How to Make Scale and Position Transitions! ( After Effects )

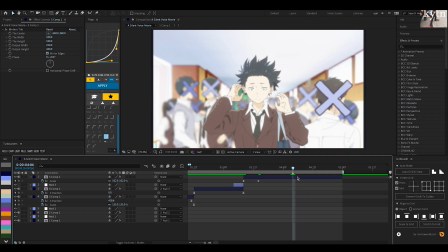(12:17)
And for this, we're going to have well, I always call this a pop scale. So we're just going to have a scale that's like on the exact same clip.
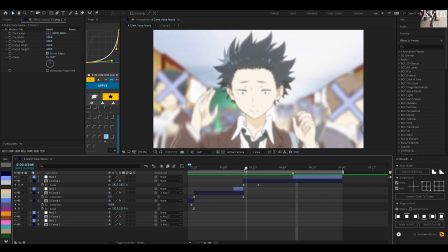(12:25)
So you're going to parent this, but first, before we do that, I'm going to have the keyframes go to about here.
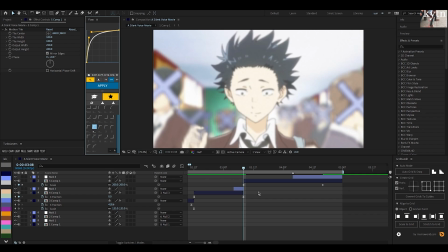(12:33)
The reason I'm doing this is because there's going to be there's going to be too much overlapping if we put it all the way at the end sometimes. So I always put it in the middle of the null, since I know that there's going to be a scale here. So you won't see the stiffness because they're already overlapping so much.
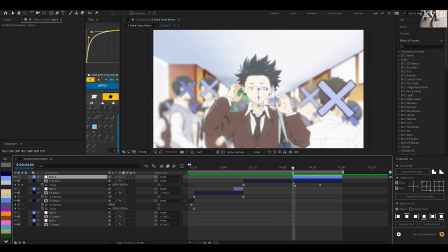(12:50)
So I'm going to have it scale out like this, and then once it hits here, we parent this to the null, and then I'm just going to have it scale in. So I can have it scale in to about 135. Will look pretty nice. And then same thing with the scale, and then this is what it looks like in the end.
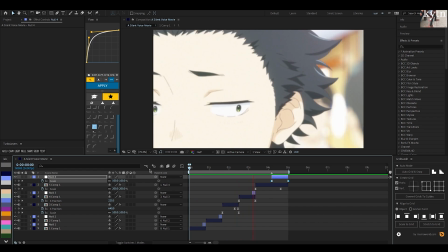And sometimes this scale doesn't look good. Like I would say for this, doesn't really look the best. So you can use a scale that's more light on the impact so that you have more of the scale lasting throughout the clip.
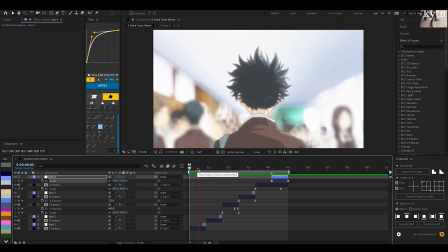(13:24)
Alright guys, so thank you for watching this video. If you want to see any more tutorials on things that I've done in the past, make sure to comment down below. Also make sure to like and subscribe like always, and yep, peace out.